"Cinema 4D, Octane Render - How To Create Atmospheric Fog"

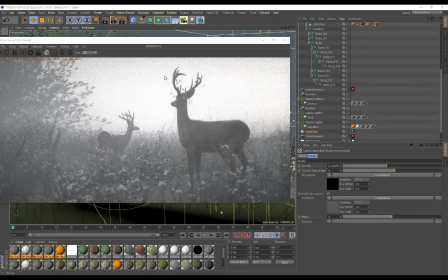And something else I need to mention as well is in the scene, the way I've created it, whatever's closer to the camera is obviously going to be a lot more noticeable.
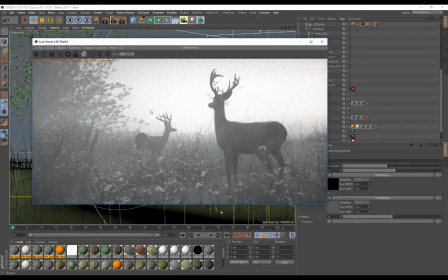And you can see I've got this tree over here that's a lot further in my scene. And because of that, when I'm controlling the overall distance of my fog,
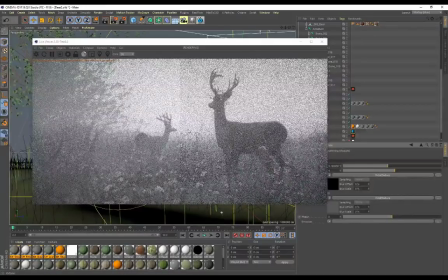it's basically the first thing that's going to be covered by all of this fog. It's just going to be a lot more covered by the fog. You can see that's also happening to this deer over here.
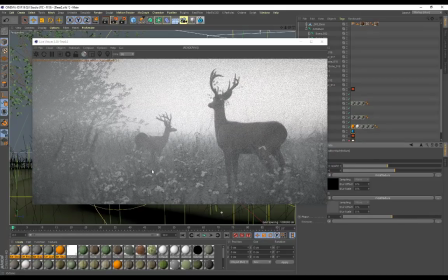It's a lot further in the scene than this deer that's in the foreground. So the way you actually place these items in your scene is going to determine which items are going to have a lot more fog visible on them and which ones will be a lot more subtle as well.
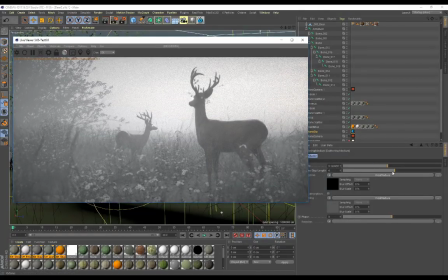Now, I also controlled, like you see, when I have a lot of fog in my scene,
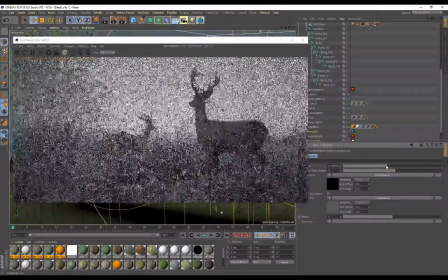when it's a lot thicker, I also tend to, on my actual
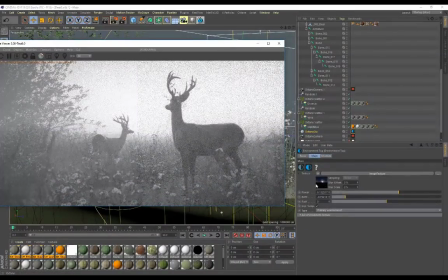power of my HDRI, or if you're using the octane tank, the power of the sun or the lighting. You can see I've increased the power here, and the reason I did that is because I still want some light to try and scatter through my fog volume, because it tends to look pretty nice.
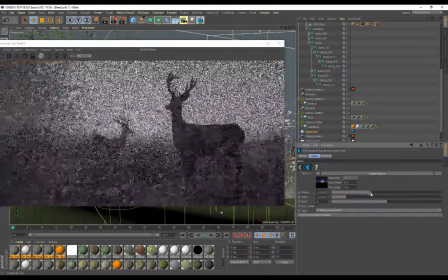So you'll see if I actually decrease the power slide over here, we're still gonna have some fog in our scene.
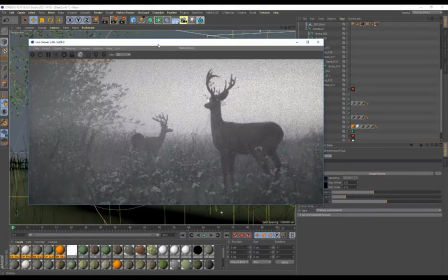The background's still gonna look noticeable. Maybe you're going for something that's really moody, or maybe you want the background to pop out a lot more.
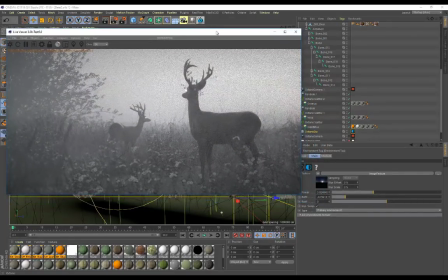It's completely up to you guys, but you have to play around with these settings until you get something that you are happy with. But those are the sliders that I'm usually playing around with. And another important thing is I've actually got a camera in my scene with some settings on it as well.
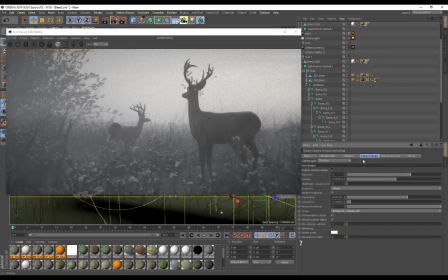So I've created an Octane camera, and on my Octane camera, for my camera imager, well, for this particular image, I'm using the linear response. I just decreased my gamma a little bit. I'm using the thin lens, increase the aperture just to create some depth of field, and then post-processing.
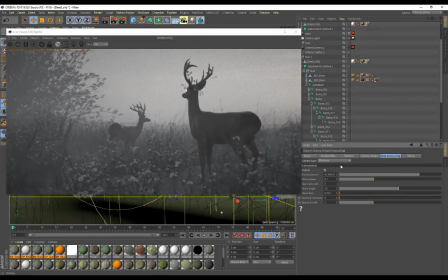I've put a little bit of bloom power on here as well, just to make it pop a little bit more,
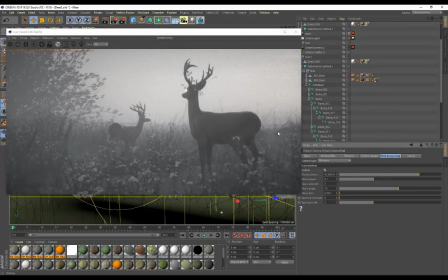and I felt that that looked really nice for this particular image. So that's basically how you set it up, guys. You can do that, like I said, with an actual HDRI environment or the Octane Daylight tag. As long as you've got access to this medium tag, you are good to go.
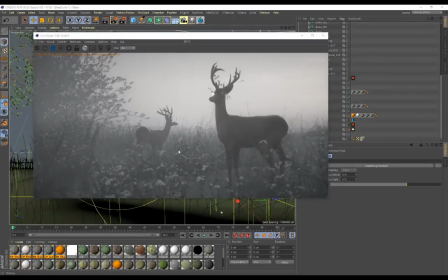All right, guys, so that was simple, right? And that's exactly how you set up fog. I'd actually love to see your results. So you can go ahead, message me on Facebook, Travis Davids, or find me on Instagram at Mr. Davids2. And as always, guys, thank you so much for watching my videos and tutorials.
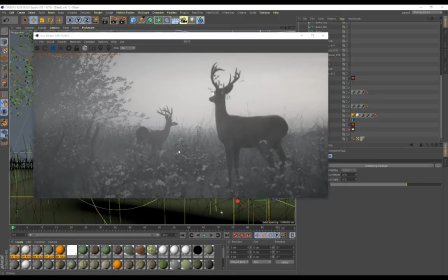I truly appreciate all of the support, and all thanks to InLife Thrills for basically teaching me these techniques. I thought it would be cool to share this knowledge on YouTube as well, so other people can get some fog in their scenes, because I think atmospheric fog looks really, really awesome.
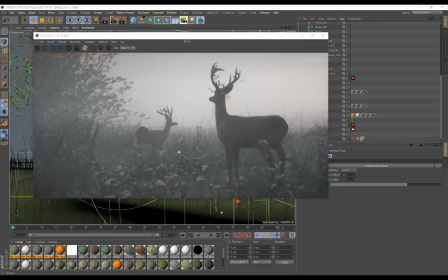It creates a really moody image. And yeah, have fun with the fog volume, guys. And as always, like I mentioned, thank you for watching my videos. Stay tuned for some more videos, tutorials, and goodbye.